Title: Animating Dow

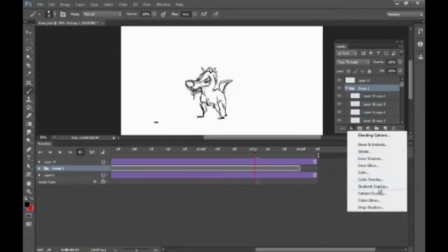241s
So, alright,
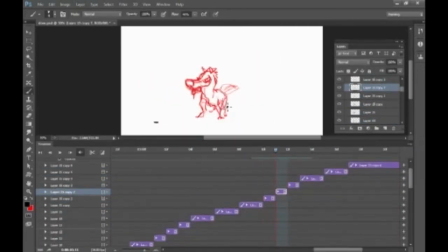245s
here I threw all the frames into a folder and threw on a color overlay so that they're all one unified color and not looking at this thing flashing between red, black, and blue.
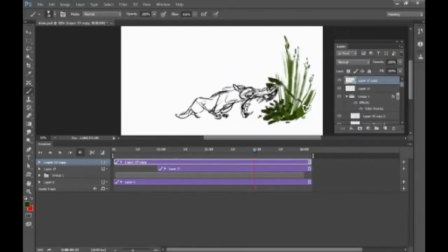253s
Play it back, flipped it, making sure that the drawing looked alright, and now here I'm generating a grass layer because I wanted him to interact with something.
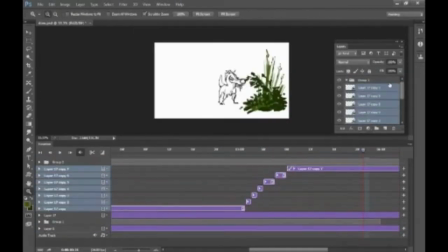262s
And very easy to animate it, just drew it, split the clip, used scale, skewed it.
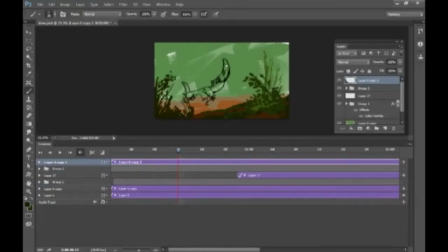271s
Very, very simple. So now it looks like he's like pushing that grass back and forth.
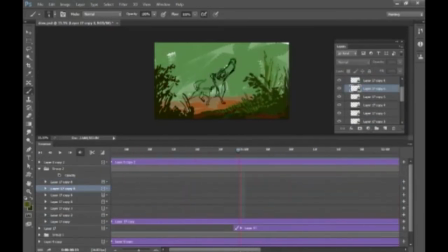276s
Here I'm drawing the background so that it looks like he's walking on something.
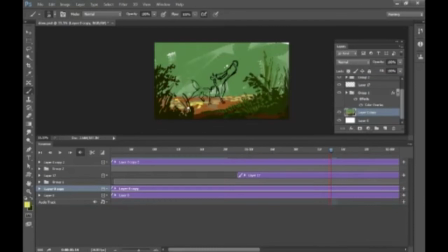281s
It was a very basic painting, extremely basic. So I didn't want to get too complicated because when you're exporting GIFs, it doesn't like a whole lot of colors.
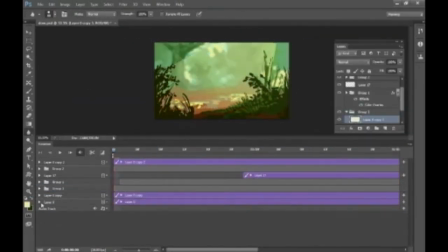294s
In fact, if I were making like an icon or something where you really need to be very cautious about how much data is contained within each clip.
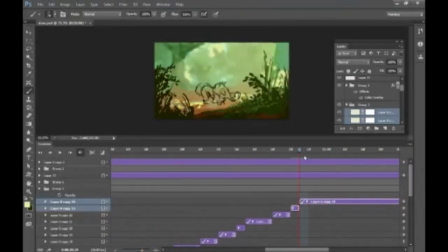303s
I'm going to be cautious about that. And anyway, so this is the lighting.
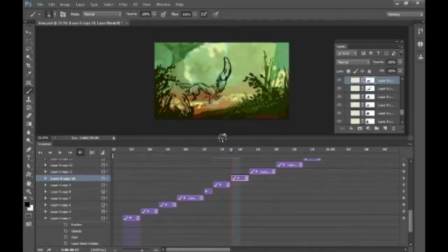308s
I threw a mask on each layer of the lighting, and I just kind of erased away via masking layers the light to create a shadow. Pretty simple, just, you know, pick a direction the light's coming from, draw a shadow.
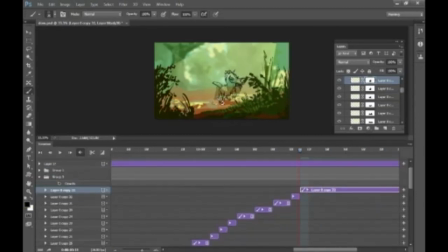323s
This is extremely rough and messy work. It's not very professional quality, but it is just for fun, so
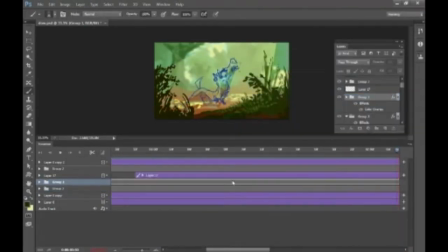331s
threw on a couple of effects because I didn't like the color, and I turned the color of
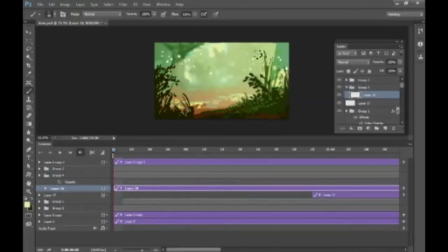337s
the lines layer also so that it would stand out a little bit more.
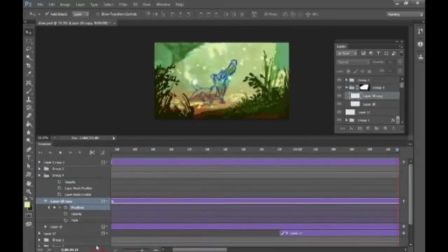341s
And this is just some light motes because I wanted the background to have a little bit of animation in it, something very, very subtle.
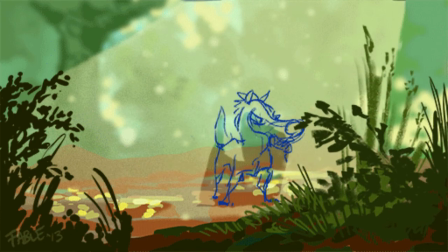352s
Alright, and here's the finished product. Yep, you can see how the layers are interacting together,
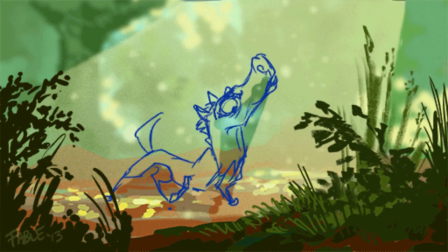358s
and I'm pretty much happy with how this turned out, as rough it is and as quick as I did it. Yep, I hope you learned something. Bye.